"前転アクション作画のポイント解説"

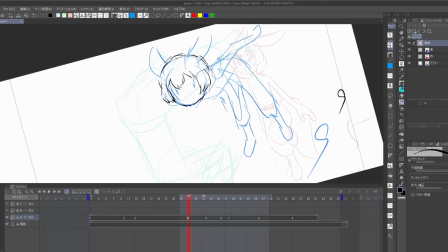238s
全体的な動きの方向が上向きから下向きに自然に変化する部分なので
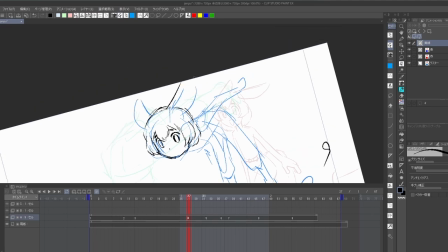244s
ここはゆっくりした動きにします今回は15コマです
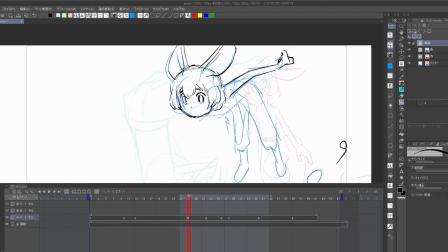249s
感性の法則で運動する物体は何かにぶつかったりしない限り
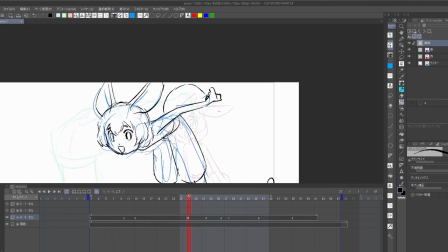254s
急速に方向を変えることはありません僕は今回のアクションではこの空中のためがポイントだと思っています
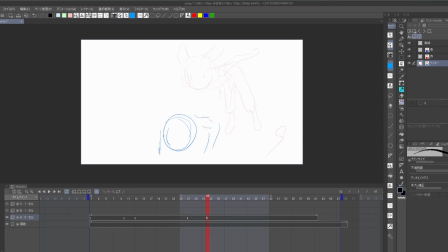262s
次の原画ポーズは手が着地した瞬間にするか手で体重を支えるとこにするか悩むところですが
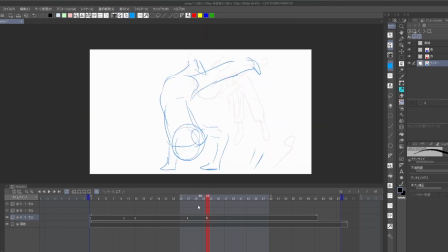269s
今回は動画を自分で書くということもありますし上半身が一番下にあるという意味で
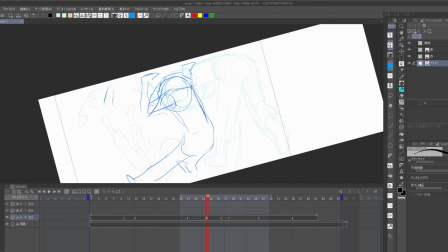276s
体重を支えたポーズを原画にしましょう本来下半身は上半身から遅れて下に向かう勢いがつくはずですが
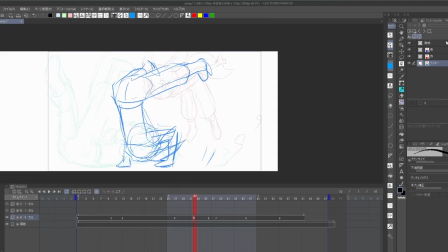285s
上半身が地面に接していてこれ以上下に進めないのでその運動エネルギーは前方に向かいます
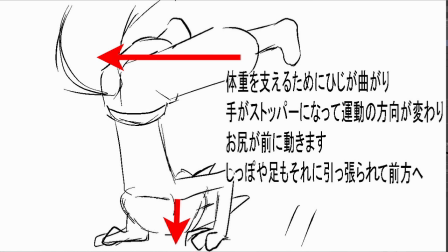293s
手が地面に固定されているのでそこを中心に腰が円を描いて一気に地面に向かいます
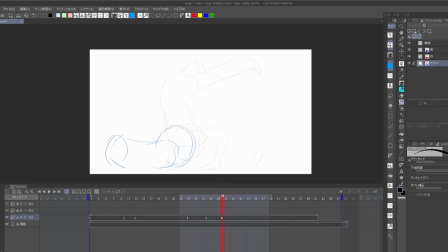301s
ここでは足は腰にくっついているだけです上半身から腰までが着地したので今度は腰を中心にした円運動で足が地面に向かいます
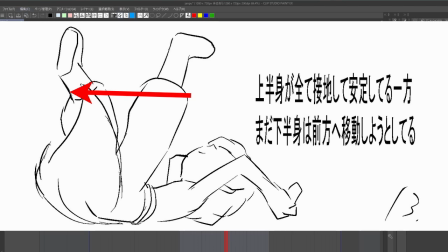312s
ここでは足の角度を左右で意図的に変えています実際の運動では揃っている方が自然かもしれませんが
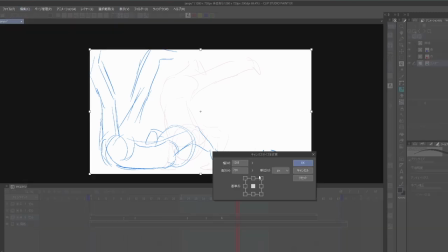320s
シルエット的に2本の足が一つにまとまっているよりダイナミックな印象を与えられそうですし
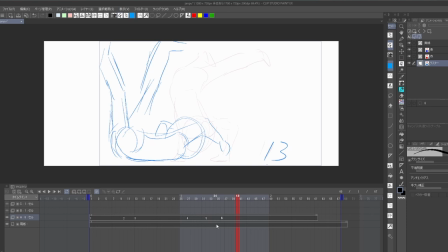327s
急速な円運動を視聴者に印象付けるために擬似的な残像としても使えそうです
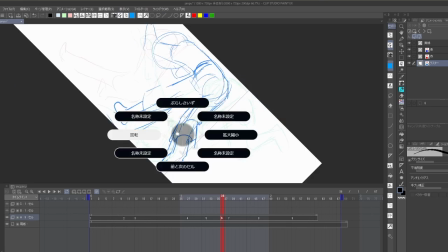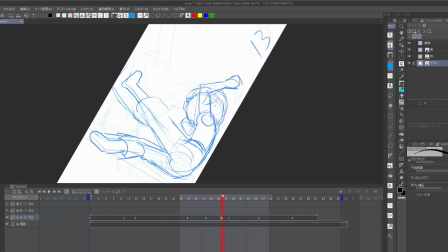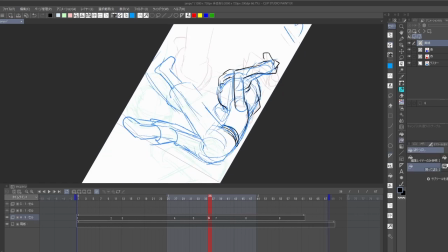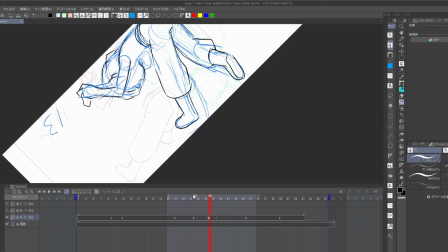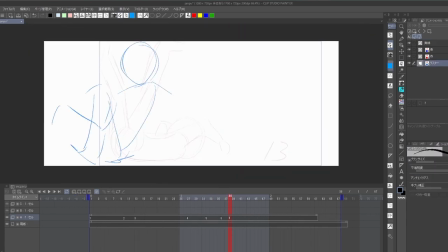375s
引き続き腰を中心にした円運動で上半身が起きますカニシちゃんにはここから座ることを意識し始めてもらいます
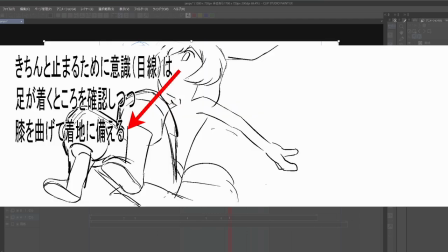384s
足の裏を着地させるために膝を曲げ
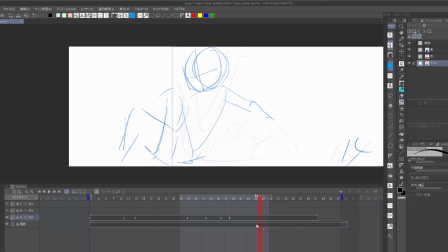387s
その辺りに視線を向けます実際の映像でこの視線移動が認知できるかどうかは
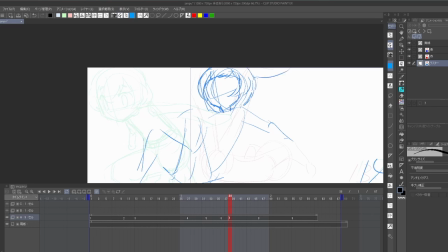394s
ともかくそういう意識を持って書くことは重要でもあり楽しいことじゃないかと思います
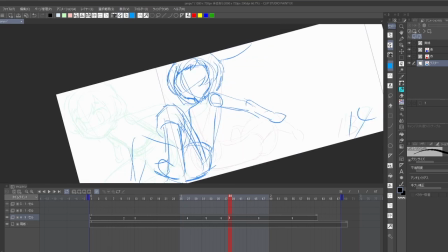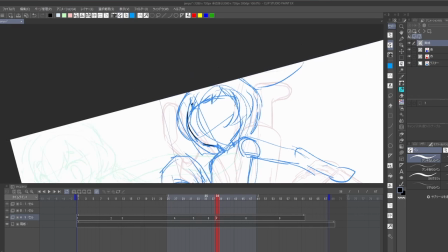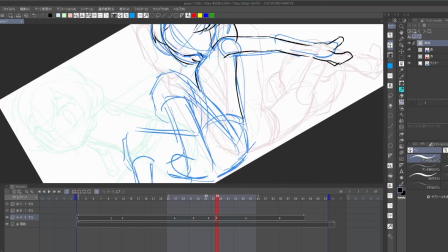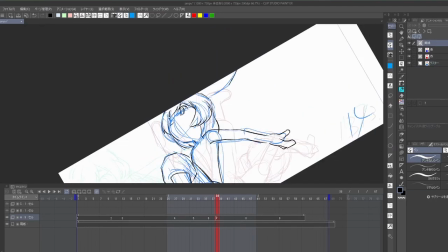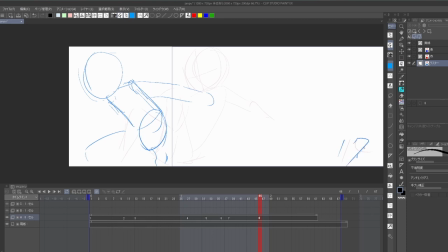442s
足の裏が着地しましたここから足の裏を中心にした円運動に切り替わります
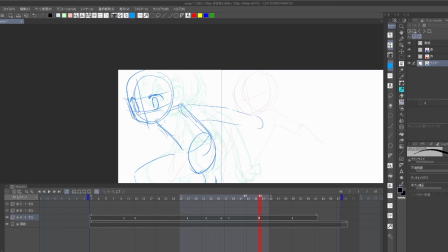448s
といってもここまででほとんどの運動エネルギーは消滅しているのであとは止まるだけです過労死で前方へ向かおうとする上半身も
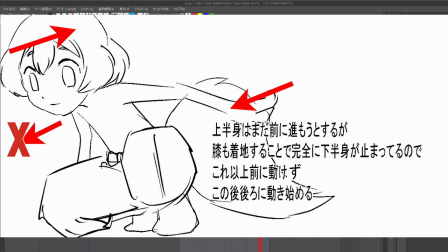458s
膝まで使って下半身が固定されているのでこれ以上前に進めず止まるために静止している腰の上に向かい始めます
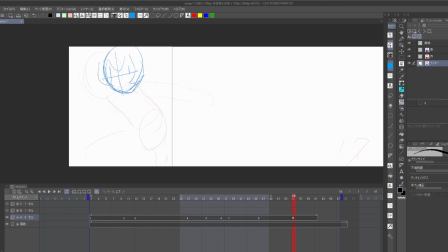467s
腕はまだ前方に向かおうとしていますがこれも肩が止まることで静止して今回の前転運動は全て終了です